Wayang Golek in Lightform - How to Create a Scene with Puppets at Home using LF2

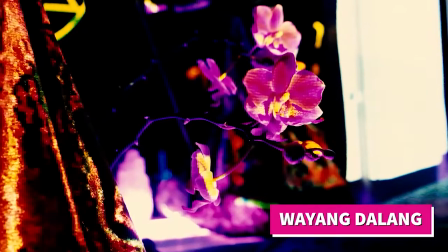[0:00]
Let's walk through the making of the Wei Ying Da Ling video.
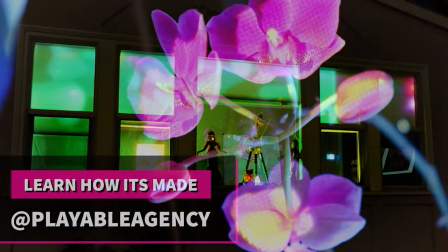[0:04]
This is Ivo from Playable Agency, and you can hit us up at Playable Agency to learn more about our work with Lightform.
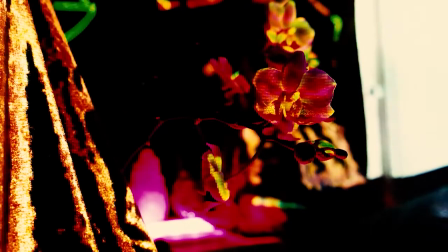[0:14]
The Wei Ying, which you will see throughout this video, are Javanese puppets, and this video is shot in my living room.
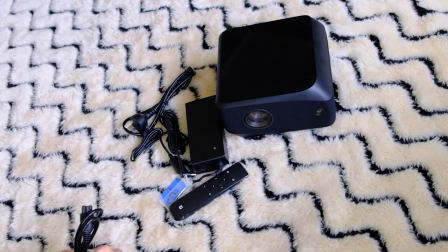[0:23]
So we're gonna walk through how this scene is made using the Lightform LF2 and everything found in my house.
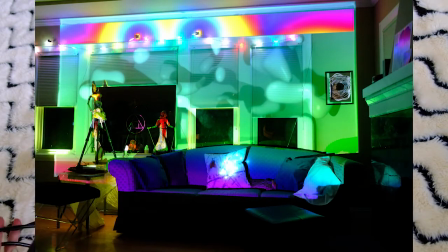[0:32]
So first off, setting up the light form, I was able to set up a scene in my living room and then
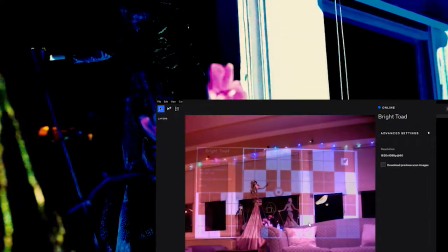[0:40]
scan that scene to use light as the puppeteering tool.
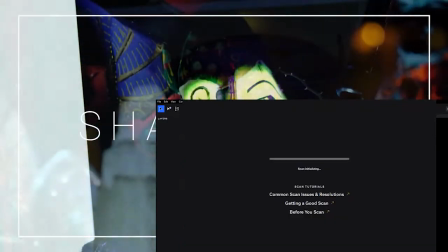[0:45]
In this case, I was working solo and had no secondary camera person or puppeteer.
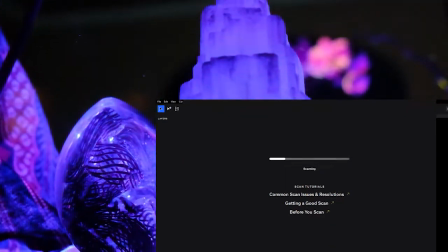[0:53]
So what I needed to do was to find a way to use light to do what I couldn't do as a puppeteer,
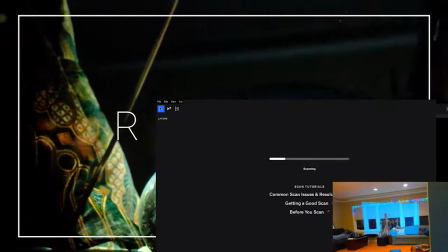[1:00]
which was both film, puppeteer, shoot, and light the scene all in one.
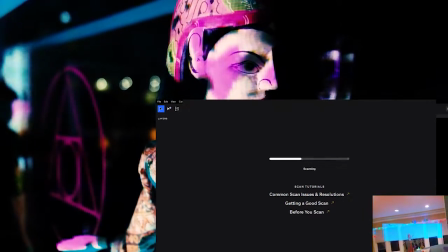[1:07]
So on the right lower corner, what you're seeing right now is the Lightform scan happening on the scene.
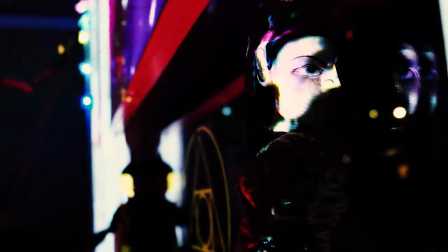[1:16]
Now the scanning process takes just a few minutes with the Lightform, and it's doing a structured light scan.
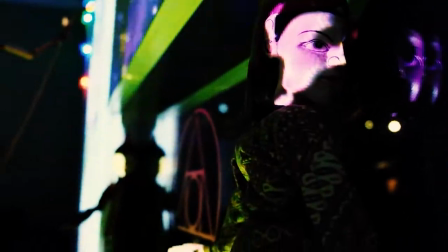[1:22]
There's a previous video from Playable that you can check out if you need help doing your first time scanning.
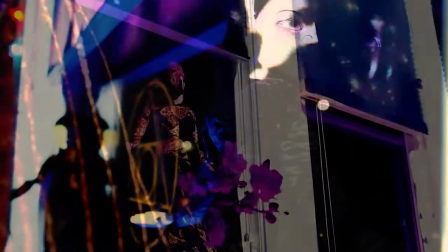[1:29]
It just takes a few minutes to pair it to your computer and then to go ahead and scan the scene in 3D.
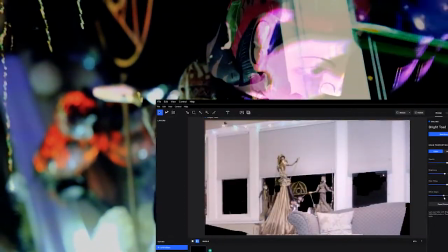[1:36]
And what you're going to get back, once that's processed, is a fair representation of your scene.
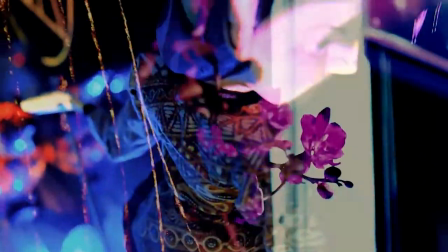[1:41]
Now this is both a depth map and a color map,
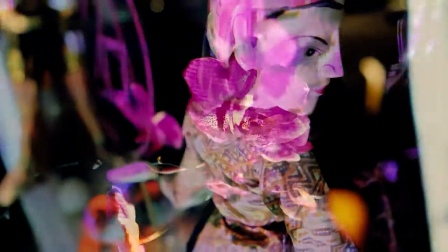[1:46]
so then I can work with that information as a designer to paint with light on top of the objects you see in the scene,
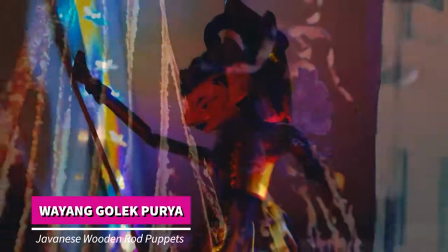[1:53]
the flowers, the waling, the Waiyang puppets here.
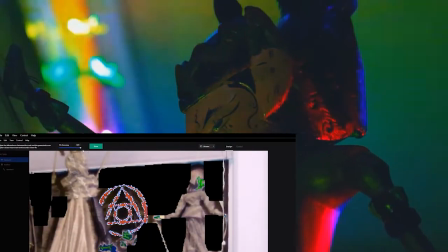[1:58]
The Waiyang Golik Purya, specifically these puppets, are wooden hand rod puppets, and they have some structure to them.
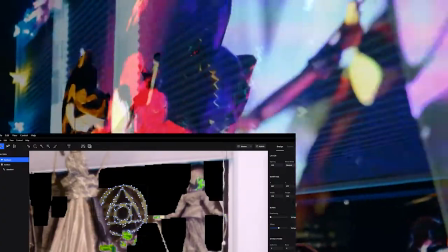[2:06]
So I was able to map onto a number of the different surfaces, including the decal that's on my window that you see me mapping to now.
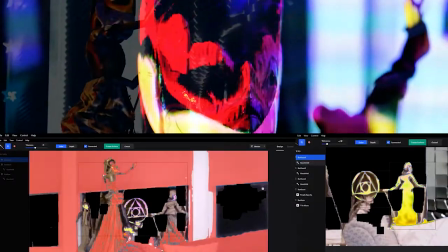[2:15]
So as I was creating the layers of this scene, I began with both the puppets, the decal, and then the window.
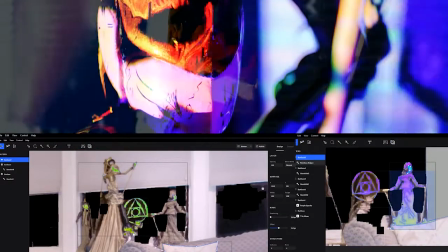[2:23]
And you'll see I put a Ganzfeld filter specifically on the puppets,
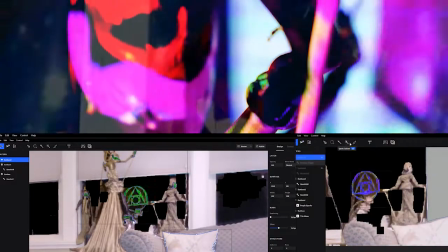[2:28]
and this was done in order to create that sense of dynamism, the color changing effect.
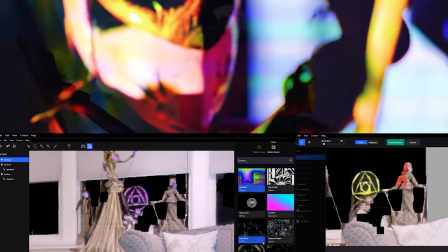[2:34]
I wanted something that would
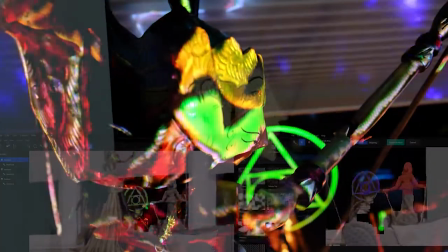[2:37]
express a great deal, a great range of emotion with these puppets.
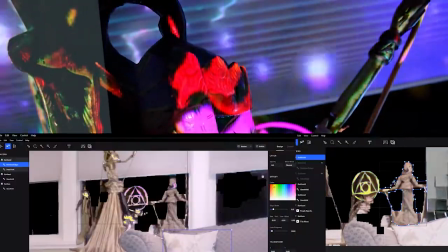[2:43]
So I started with the Gansfeld and I mapped this scene more than once. So you are seeing a side-by-side with two different scenes mapped.
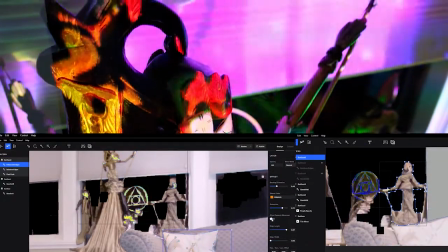[2:52]
What I did between the two scenes was move the puppets slightly.
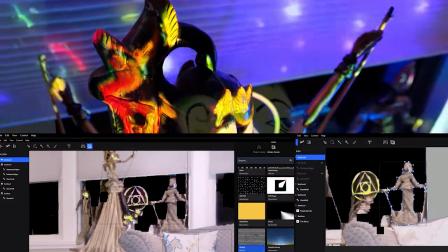[2:57]
I shot a couple of test shots and then once I had mapped it and saw what worked and didn't work, I went back and added more effects.
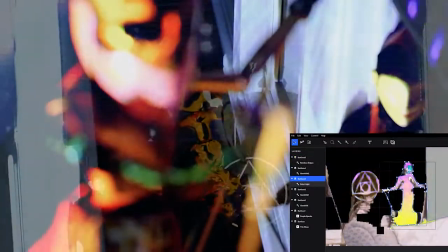[3:05]
So you can see here I'm testing out effects and I'm testing different layers of effects in Lightform.
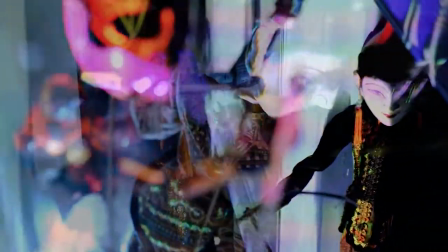[3:12]
As you can see, over time as I'm building a scene, I am selecting layers,
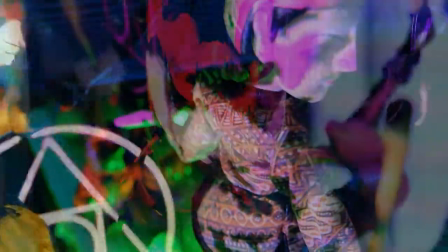[3:19]
adding an effect or two or three, sometimes four, to create a specific.
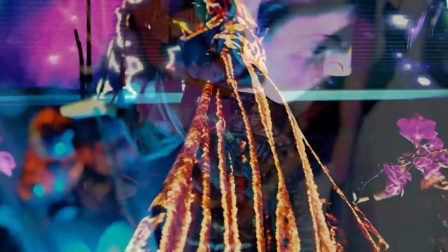[3:25]
So for example,
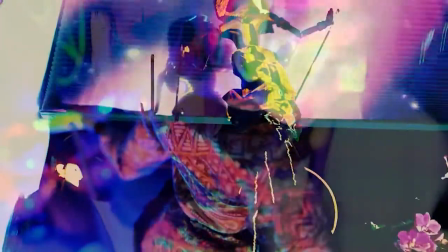[3:26]
when I'm trying to light up the fabric and the puppet specifically to give that sense of dynamism or electricity,
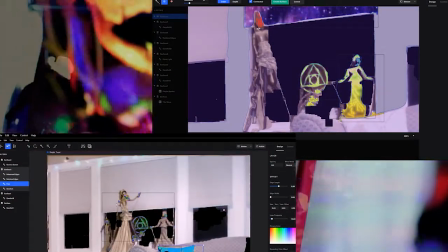[3:34]
I might be using three or four different effects on the same layer.
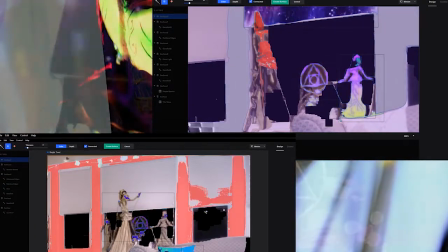[3:38]
So what that looks like, and you'll see a little bit of this to the far left of these windows, these are layers like you would see in Photoshop.
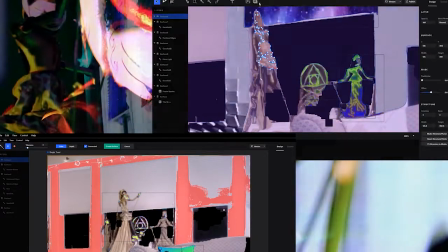[3:48]
And as I select one, I can add a filter to it, I can add a new effect.
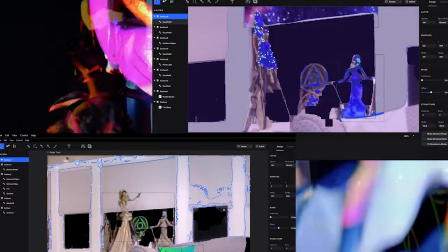[3:53]
And that could be where I'm adjusting at the top with that Gansfeld to fill in
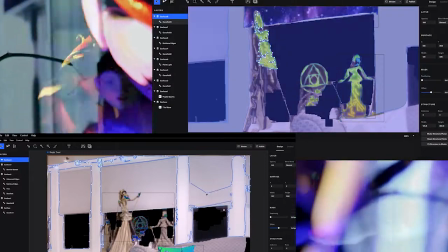[3:58]
more of the color scape on one specific puppet,
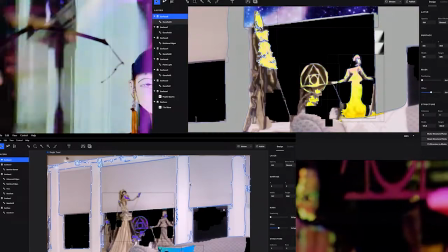[4:02]
but also what I can do is really refine the feathering,
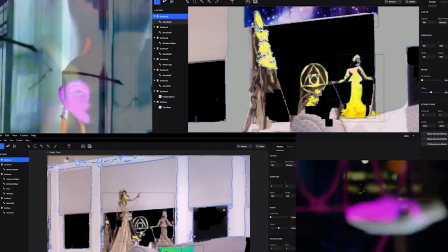[4:08]
the way the colors work.
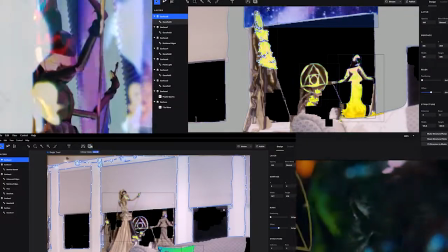[4:10]
I can moderate as far as how quickly the effects move in and out.
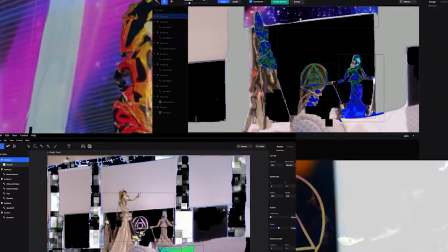[4:16]
As you can see what I'm doing with the backgrounds, I'm experimenting with different layering but also with
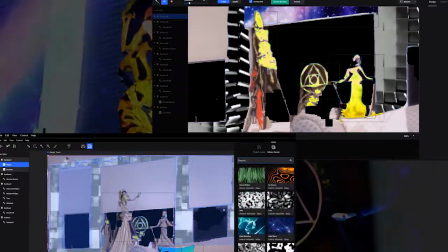[4:23]
different generative effects to see what's going to create a good background with the puppets.
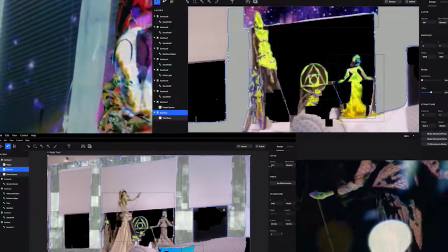[4:29]
And in just a few minutes you're going to see what this looks like when layered as a storytelling element.
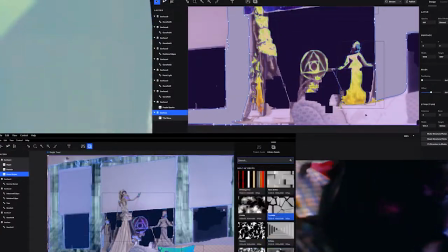[4:36]
But my goal here was to make the specific faces of the puppets pop while their background feels dreamy,
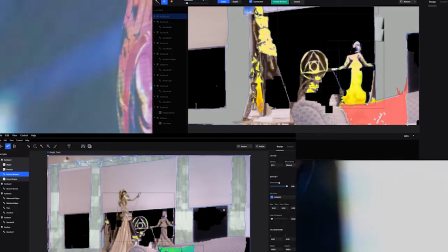[4:46]
otherworldly, and a bit like being in outer space with these mystics.
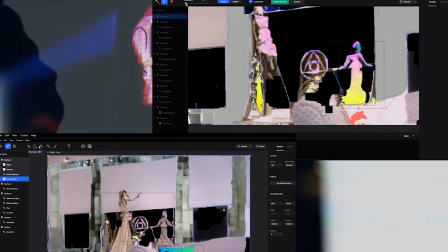[4:53]
These puppets represent, in traditional Muslim storytelling,
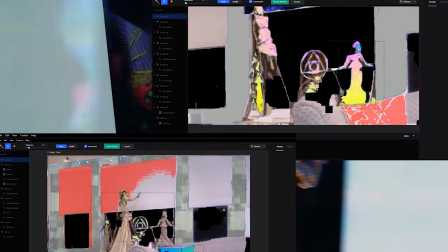[4:58]
they might be used to tell the stories of the Brahmayana,
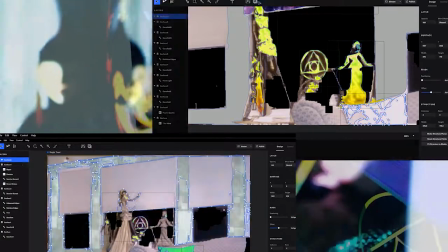[5:01]
or in this case I chose various Sufi poets in order to bring their words to life.
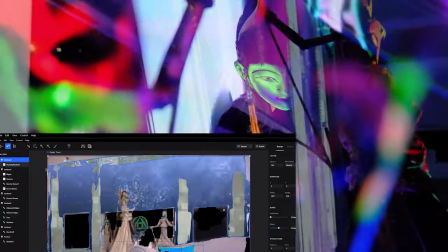[5:09]
So you can see these effects when layered.
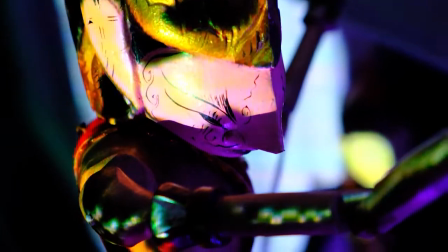[5:12]
You see the line combined with the color changing, And in some case, I'm using three different layers,
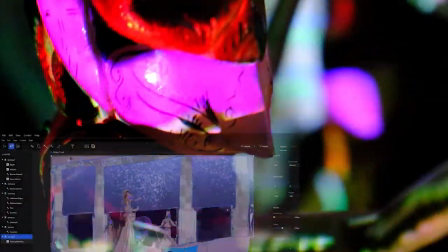[5:19]
three different effects on the same layer in order to bring those effects out.
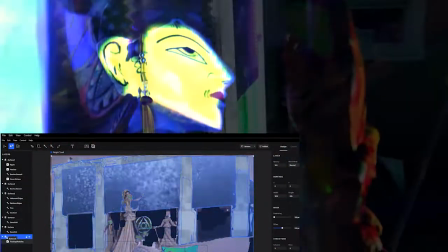[5:24]
So over time, as I build a scene,
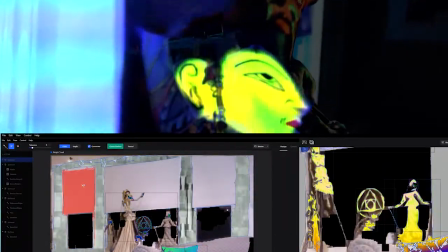[5:26]
I might be using somewhere between seven and 15 different layers and adding
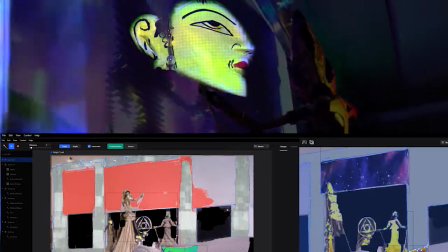[5:33]
surfaces and adding surface effects and experimenting in order to get different shots along the way.
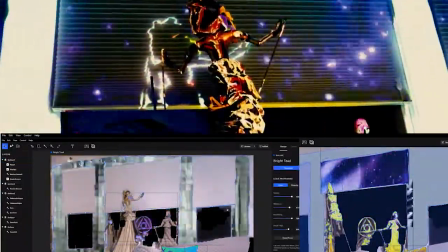[5:40]
Because I could not puppeteer, I sometimes basically had to reset the scene between shots.
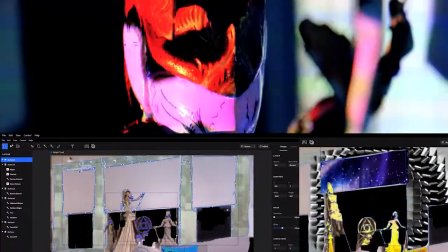[5:47]
And this gave it a bit of a different effect, almost like working on a theater set.
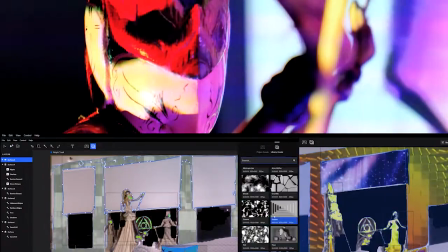[5:54]
As you can see, I finally chose that more spacey background as a way in
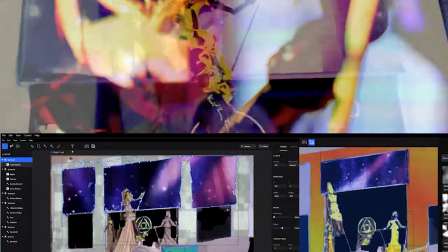[6:00]
which these puppets could begin to convey that sense of connection to the whole,
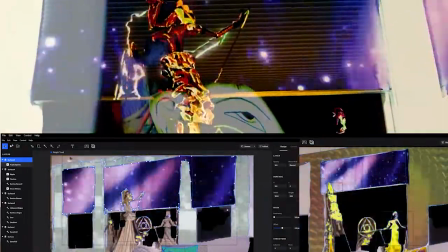[6:06]
to the cosmos that Sufi poets often do.
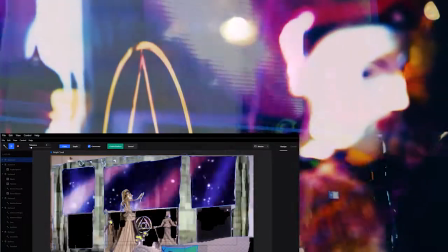[6:10]
So that's baseline how I began to get this mix of detail on the face, as you see, blown out.
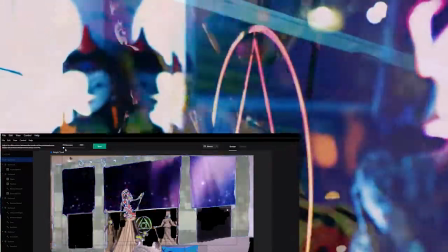[6:17]
But in some cases, I was working with this sort of kaleidoscopic way of storytelling combined with the layers in the Lightform LF2.
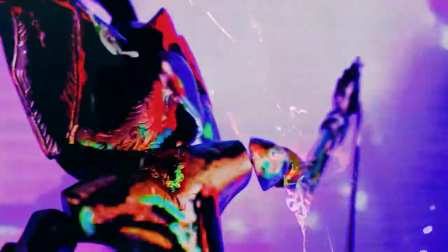[6:27]
So that's what that looks like, close up. And this short, the Wei Yang Daleng short, the first one,
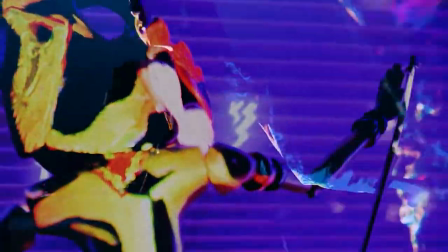[6:35]
is all puppeteered, shot by me in camera over a series of a couple of days in my living room.
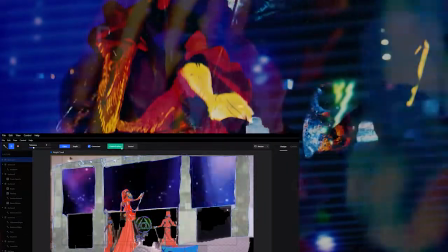[6:41]
Here's a little bit more detail. If you want more information on how to create scenes like this, I suggest you check out some of our other tutorials as well.
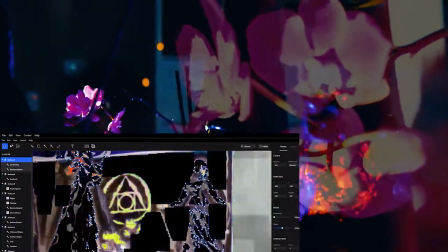[6:50]
This one in particular was brought to life as a memorial,
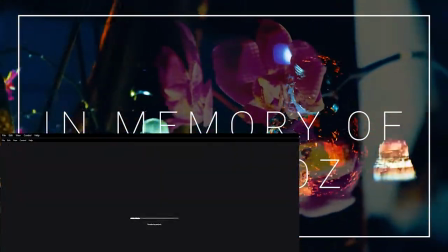[6:55]
but also as a proof of concept for a story that I am eager to bring through these puppets.
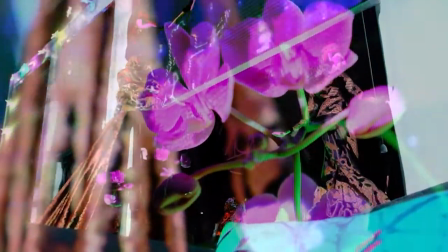[7:03]
So we're looking forward to trying more of these experimental shorts with you, and thanks for your feedback.
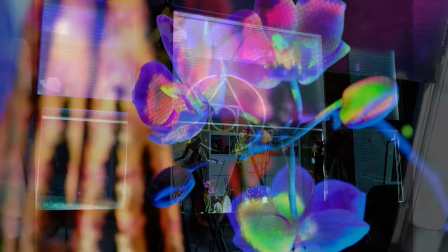[7:10]
We look forward to hearing what kinds of projects you want us to take on next, both with these puppets and with other immersive shorts.
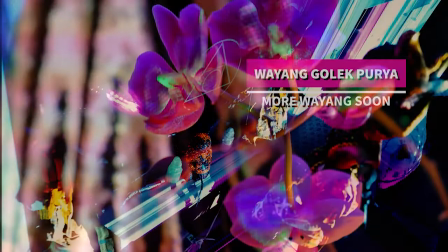[7:21]
I'm Ivo at Playable Agency and thanks a lot for tuning in. Check us out and subscribe at Playable Agency.